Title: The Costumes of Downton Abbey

So he's busy, and apparently board games are very big. The actress playing Daisy has her own trailer, but she really wants to hang out with everybody else. They're a very, very social group. And apparently, who is it? I think it's the actress who's playing, who's the poor sad one? Who's husband just disappeared, her boyfriend just, yeah, Edith is apparently fleecing them all at board games. She's a killer, from what I understand. This is a call sheet, and so when you work in film, you get one of these every day,
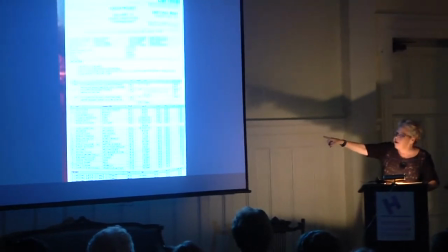and this breaks down all the different filming that is happening and what time actors are called,
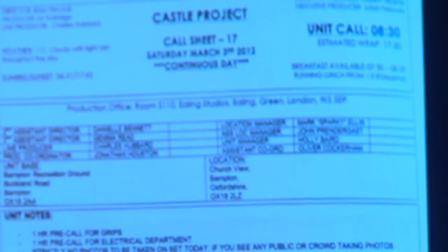which is certainly pertinent because if you're doing costume or hair or makeup, you need to know when they need to be where.
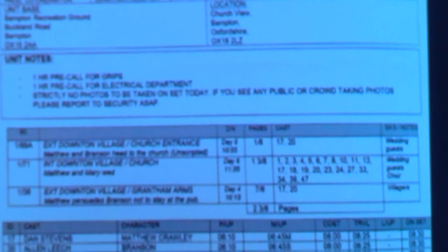So it's at a glance, a really great sheet.
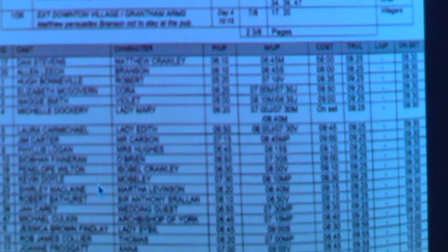What they do at for Downton Abbey is they'll be filming below stairs.
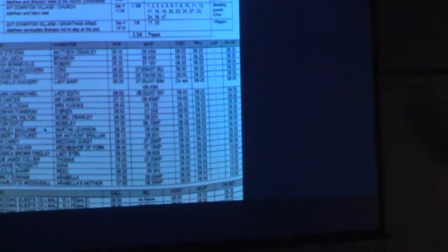They'll be filming things with the family at Highclere
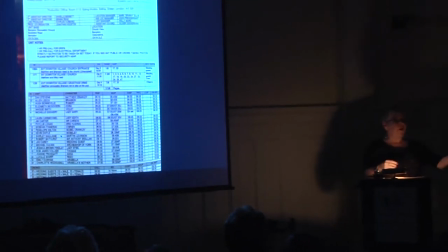simultaneously while filming stuff at Ealing Studios using the servants.
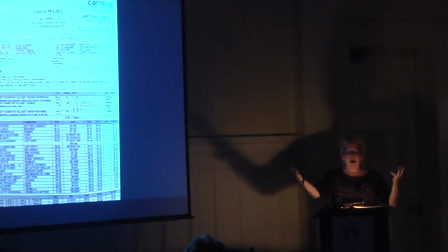So those things are often being done at the same time. Earlier, I cited the inclusion of vintage textiles into many of the ladies' dresses. Again, integrating the vintage textiles into these costumes is not without its hazards.
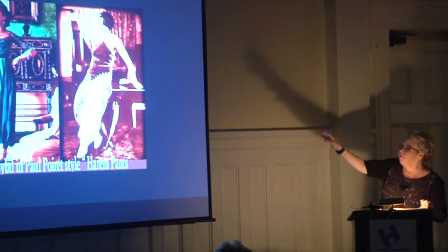So again, Sybil's costume was designed after Poiret, who's a hugely important designer from about
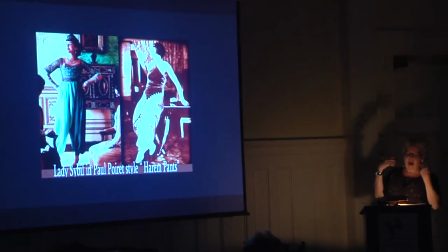1908 to World War I. had a strong Turkish influence in his clothes.
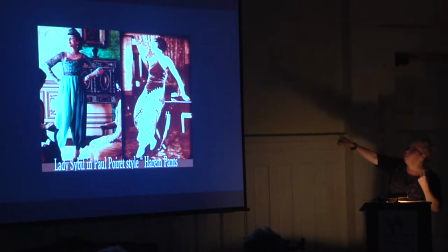And this was the figure on the right was an original design of his, and again, they used that to reflect Lady Sybil's freedom and style and so forth.
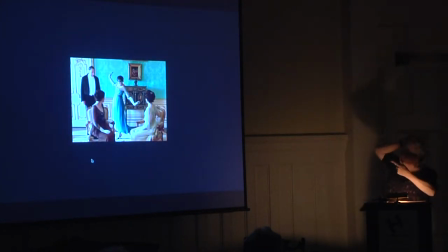But what happened, and here we see it on camera, but because the fabric was so fragile, is that between every take, they had to run and sew her up again.
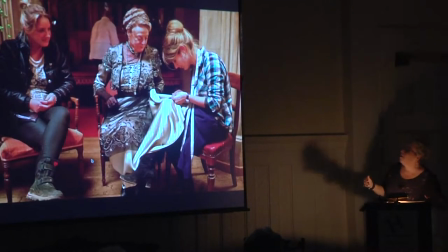I mean, it had to continually get restitched. And here is Carolyn McCall in one of those little stitching emergencies.
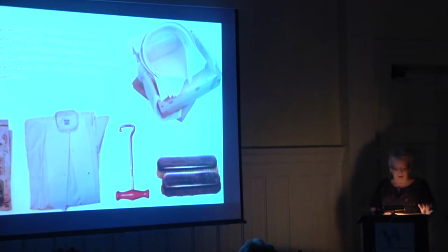According to Jason Gill, men's wardrobe, it's a constant battle to keep the costumes looking good, especially with the male actors.
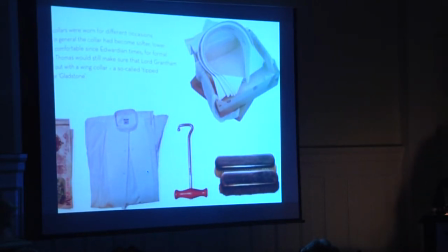Keeping makeup off the starched collars and keeping the creases where you want them in the pants. And this is the thing, these men want to sit down in their pants off camera. I mean, it's terrible when you're a costume person. You want to come.
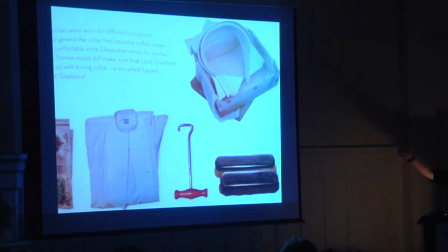These collars, if any of the gentlemen here ever worn one of these stiff paper collars, you should. I should have brought some. We have a whole thing of them. And they literally are like a corset for the neck. And men nowadays, not only don't wear these, but they wear, when I watch the news, I just, because they'll wear, a man who has a 15 and a half neck will wear a 16 and a half or a 17 shirt because it's comfortable. And I fit my hand back there. It's really not the way it's supposed to be. The actors of both genders portraying all classes, though, they all acknowledge the pain that their costumes cause them, and they all agree that it's worth it in terms of what it does for them in their carriage, in their performances. So, you know, the ladies unanimously despised their corsets,
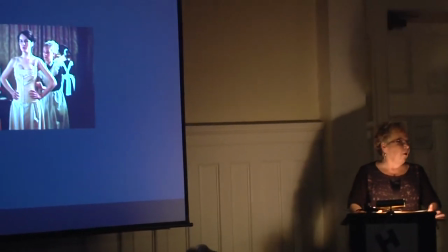but they understood the role that it played in helping them
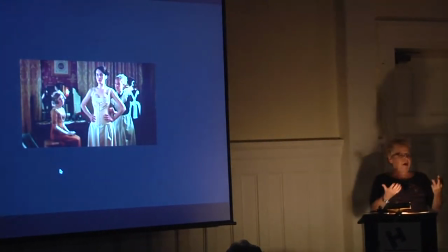evoke the period and walk in a manner that's appropriate to the period and look like that period.
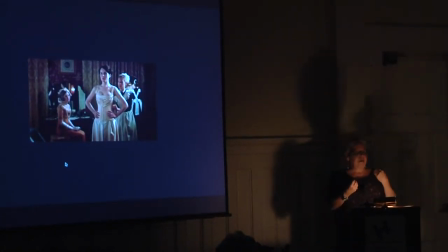There is no way you're going to achieve that silhouette and that posture wearing, you know, contemporary undergarments.
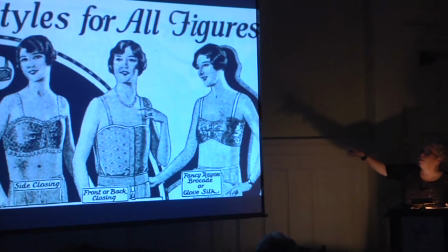Again, here's another shot of the beautiful underwear they get to wear now. Easy, easy underwear.
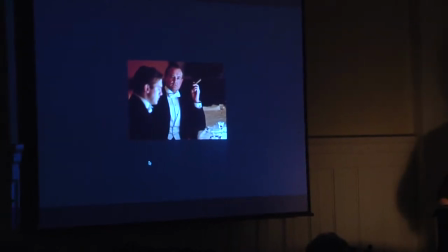Hugh Bonneville quoted in saying, "Stiff collars are a pain in the neck," quite literally.
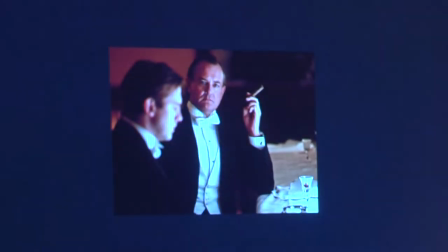Get it? "But they affect your bearing and make you stand up properly.